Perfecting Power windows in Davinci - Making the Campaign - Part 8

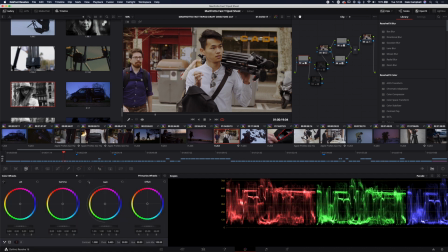(3:30)
It's got a bit of blur, it's got a little bit of correction to primaries just there and then I've done a similar thing on the other elements of the sign as well just taking that side down taking that side down with this one had to be a little bit careful not to have
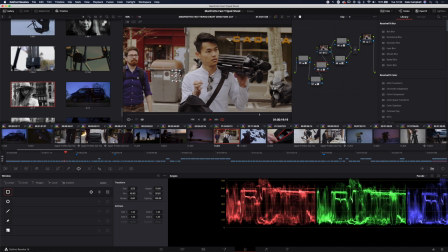(3:47)
the track stick to the model you see her arms just there so it sticks to her for a moment but then it latches onto that worked
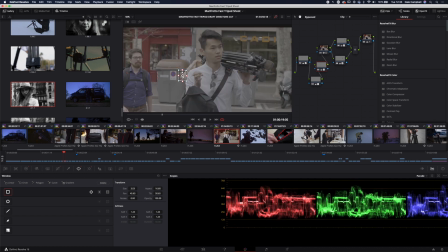(3:54)
well enough so that is the deception with this shot take everything off and you can see we got the mud on there we got the signs on
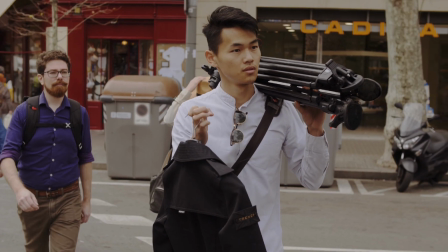(4:00)
there but in the final shot your eye settles on Naoki definitely here's the center of the frame you
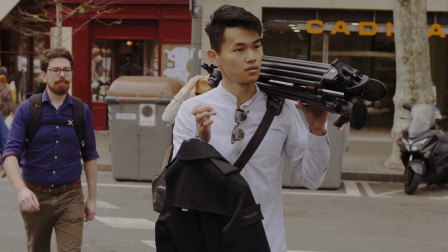(4:08)
see the tripod see me in the background it's not important that I'm the center of the frame just here I am just there because you're going to see me operating the camera in a minute and it works really nicely you're probably finding this on shoots that you do there's a shot that you want to use but there's something distracting the background or something that's not quite perfect more and more I'm able to correct these little minor things in Resolve and just polish everything It's almost to the stage now where we're doing what the photographers do in retouching, actually on moving video. It is time consuming, you've got to practice doing it, but it can save a shot. And in this situation, I don't think I would have used it if we had the muddy tripod feet in the shot. I would have gone with something different, but we were able to save that, so that's awesome. I'm just going to skip through these because there's not all that much going on.
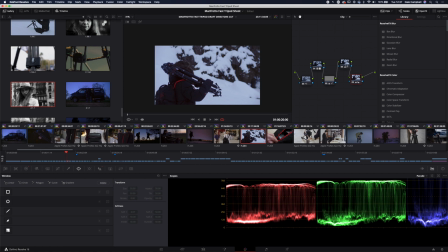(4:53)
It's pretty much just a LUT and then some minor corrections to levels, maybe a bit of denoising. I will often be popping the reds a little bit but that's nothing to write home about so yeah that's just a feature of everything that we're doing just here
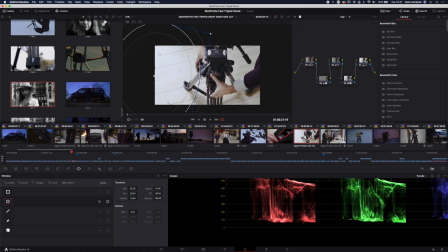(5:08)
nothing on this one this one I've made some corrections to the floor because the floor is a little bit bright kind of distracting all
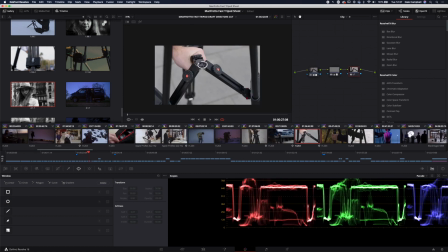(5:16)
of these are just the same story nothing crazy
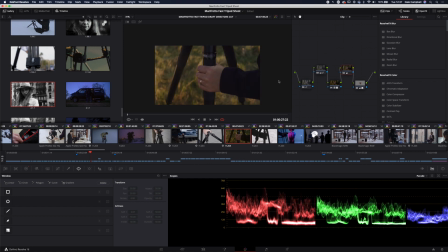(5:20)
now on this there were a few other corrections I did which maybe I will have a quick look at so just here the biggest correction that I did was actually to my hand because it's quite a cold day my hand is sort of pink and frozen so to get around that I just did a little qualifier tool
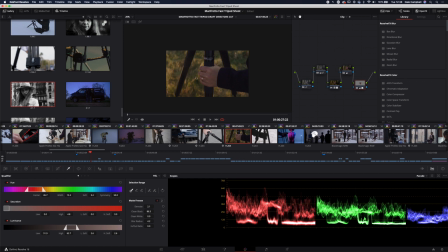(5:40)
went in qualifier of my hand we can see all that selected clean the blacks
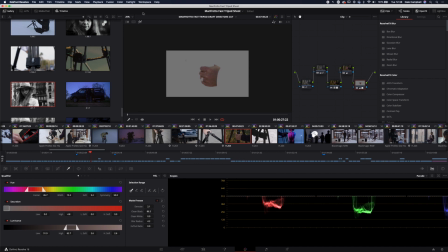(5:48)
denoised a little bit tiny little bit of blur radius and then I corrected that out with the primary window just there
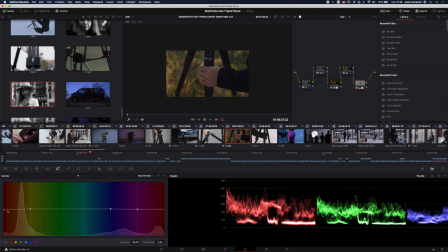(5:56)
little tiny bit of curves maybe yeah so curves hue v hue and I'm just pulling that pushing that just to make sure that my hand doesn't look frozen and pink more a vanity thing for me than anything else I want my hands to look lovely again just skipping through these not much to
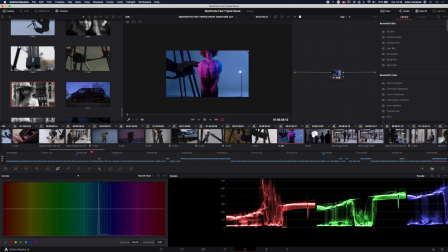(6:13)
talk about some of them literally are just the LUT where the shot is strong and we've lit we've done most of the work that we want already so we've got a good contrast between the background and the foreground we can see the outline of the tripod we've got our model just here purple we've got a little bit of interest in the back just there we don't need to do that much to it it already works so it is just a lot skipping
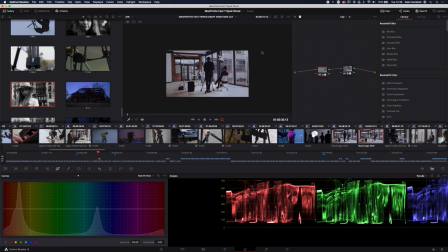(6:32)
through skipping through there's a little bit of fiddling going on here because i need to tidy up something down in the corner i'm not a fan of this shot i think that it didn't ever quite hang together looks nice enough but it's not my favorite for various reasons but that's all good.
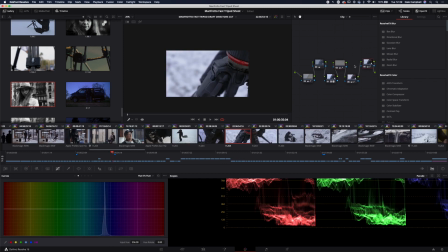(6:47)
Not every shot can be your favorite. Quite a lot of work in these shots on getting the white to sit where I want it to. We don't want it to be blown out and that's quite hard on the GH5. The latitude is nowhere near as good as on the Ursa or on the Pocket. So with this I'm just trying to pull everything back, tame it down, make it feel like this is a more balanced shot.
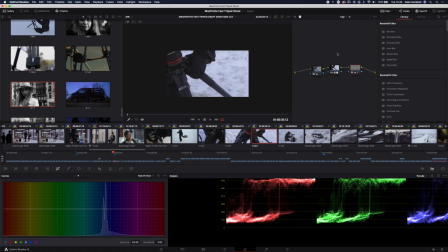(7:10)
And that's true of all of these.
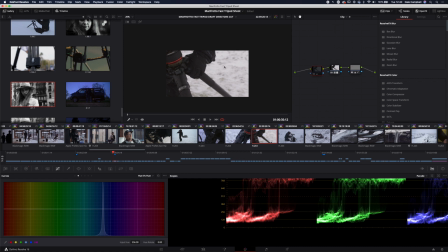(7:12)
There's also a little bit of correction going on to the color of those so that it feels a little bit colder we don't want to feel too warm in the snow we want to make sure that it maintains that look and actually trying to maintain the look of snow in between shots can
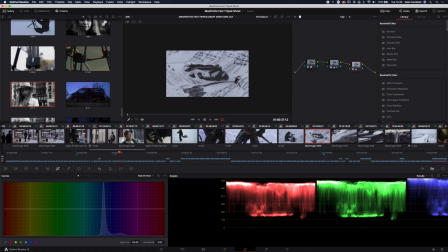(7:26)
be quite tricky obviously the light changes sometimes it's actually snowing sometimes it's not so you do find there's a bit of change these
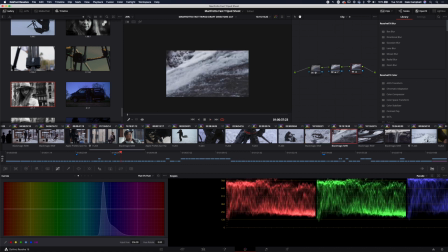(7:34)
are some of the black magic raw shots that I was filming so you can see we've got close-ups of all the waterfall and that kind of thing I'm on
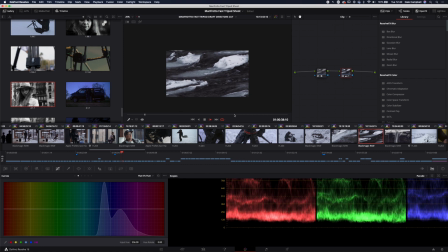(7:41)
the 7200 had quite a lot of fun with these actually because it does look super dramatic with the snow falling and everything coming across the
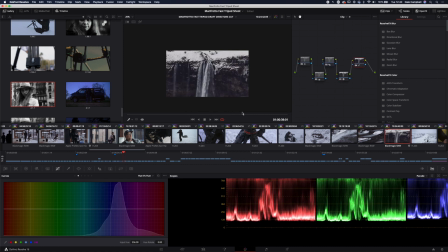(7:50)
shot just there and then we got this awesome waterfall just kind of cascading down a little bit of noise reduction on that i am on the crop mode to get that close in because we're very very long way from that waterfall but it works really nicely and then we got
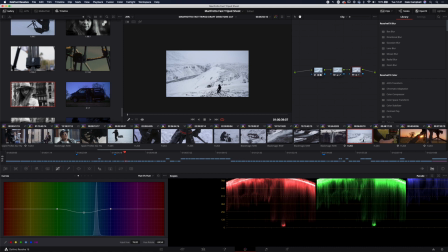(8:05)
ben's awesome dramatic drone shot river down here waterfall in the background me in the foreground not too much going on with that a little bit of a correction to the white a little bit of overall levels and then the LUT at the front end for this shot is
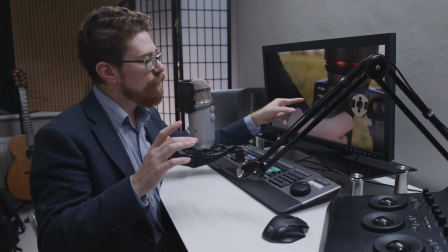(8:18)
really important that you knew what was going on and that your eye was drawn to the adjustments of the leg angle instantly it's only on screen for
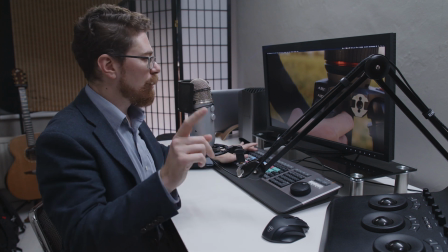(8:24)
a split second but I needed to make that a bit more obvious so to do this I just went in gonna sound like a broken record put a little track window around that just there
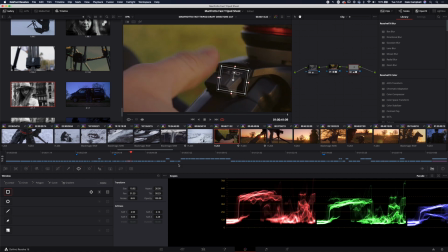(8:35)
and then I was able to make an adjustment to everything with curves I was able to make an adjustment to everything with curves and a little bit of a tweak just here in the primaries bring the saturation down so the white doesn't get contaminated
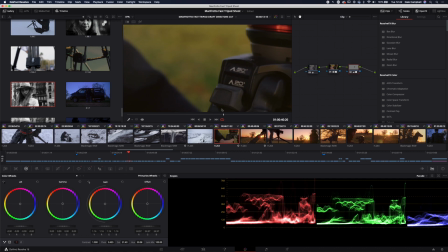(8:54)
so that we get nice contrast and it just makes everything a little bit more obvious there's also a tiny bit going on actually quite heavy for my standards blur reduction I use that instead of sharpening, so I just pull the blur down.
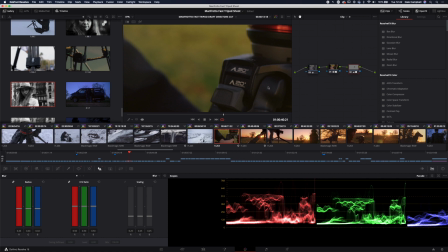(9:07)
I'm down to 0.44 there rather than 0.5. So we have quite a lot, in fact, just reset that. Yeah, quite a lot of sharpening on that just to help to bring your eye to this part of the frame and make sure that you can read it in the split second that you're looking at it.
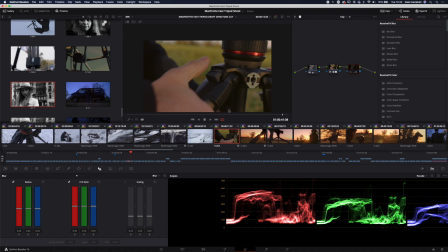(9:27)
And without that frame around those,
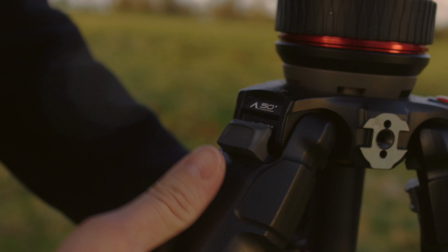(9:30)
you can see it's there but it doesn't stand out there it's zinging you can instantly see it
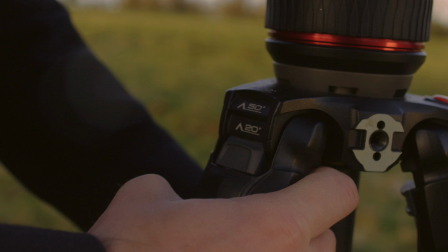(9:41)
here yeah it's the center of the frame it's sort of where your eye is being led to but there's a lot going on there's movement there's all kinds of other things you're coming from another frame where the focus might not be in quite the same place so that just helps the eye along picks everything out and makes sure that we're looking at the thing that we should be looking at this one's quite fun there's quite a lot going on but I didn't
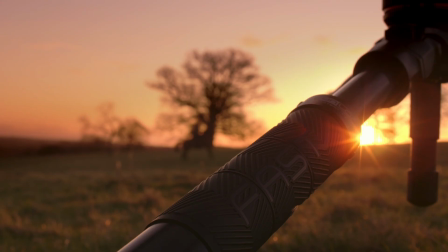(9:59)
want to destroy the ratio just here because we did have this glorious Sun screaming in I got an awesome lens flare Ben did a great job of making the shot actually can't remember this Ben or Naki whoever did it it's an awesome job bit of noise reduction at the front end because I'm
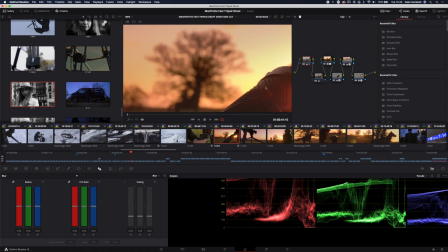(10:14)
pulling the shadows up quite a bit in this and when you're pulling the shadows up especially on the GH5 you're gonna of want to clean that up so I've cleaned that off a bit
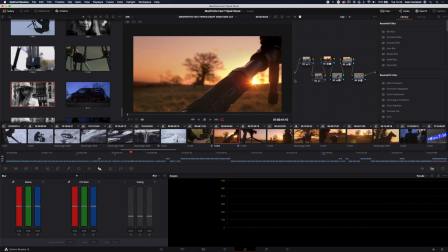(10:22)
raised everything up I
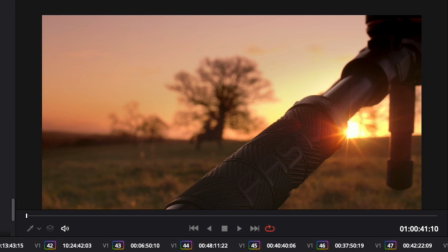(10:27)
pulled down the level of the sky quite a lot just there and
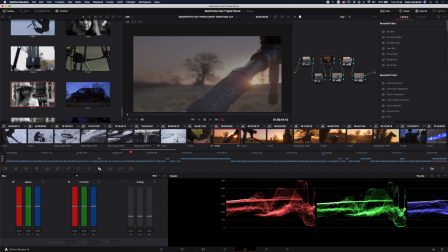(10:32)
that's really just bringing all that detail back in makes it so much more sumptuous there's the LUT this adjustment just
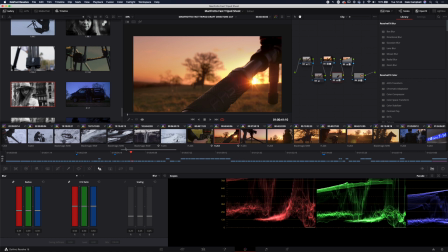(10:40)
here is just helping to pull that flare out across everything there's a couple of little things going on with that I have done a a little bit of sharpening, actually quite a lot of sharpening. We're down to 0.39 to make sure that we're focused on that fast just there and we can see the grip.
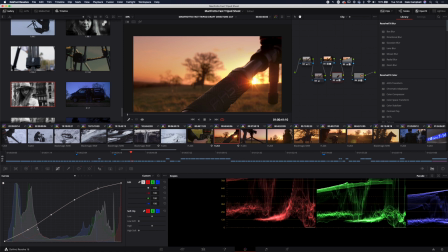(10:56)
We've tracked this on, got that window there, some adjustments to the curve so that we can pop all of this out and then finally a little bit of adjustment going on within the primaries as well,
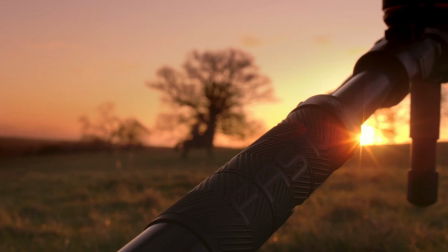(11:09)
just for good measure.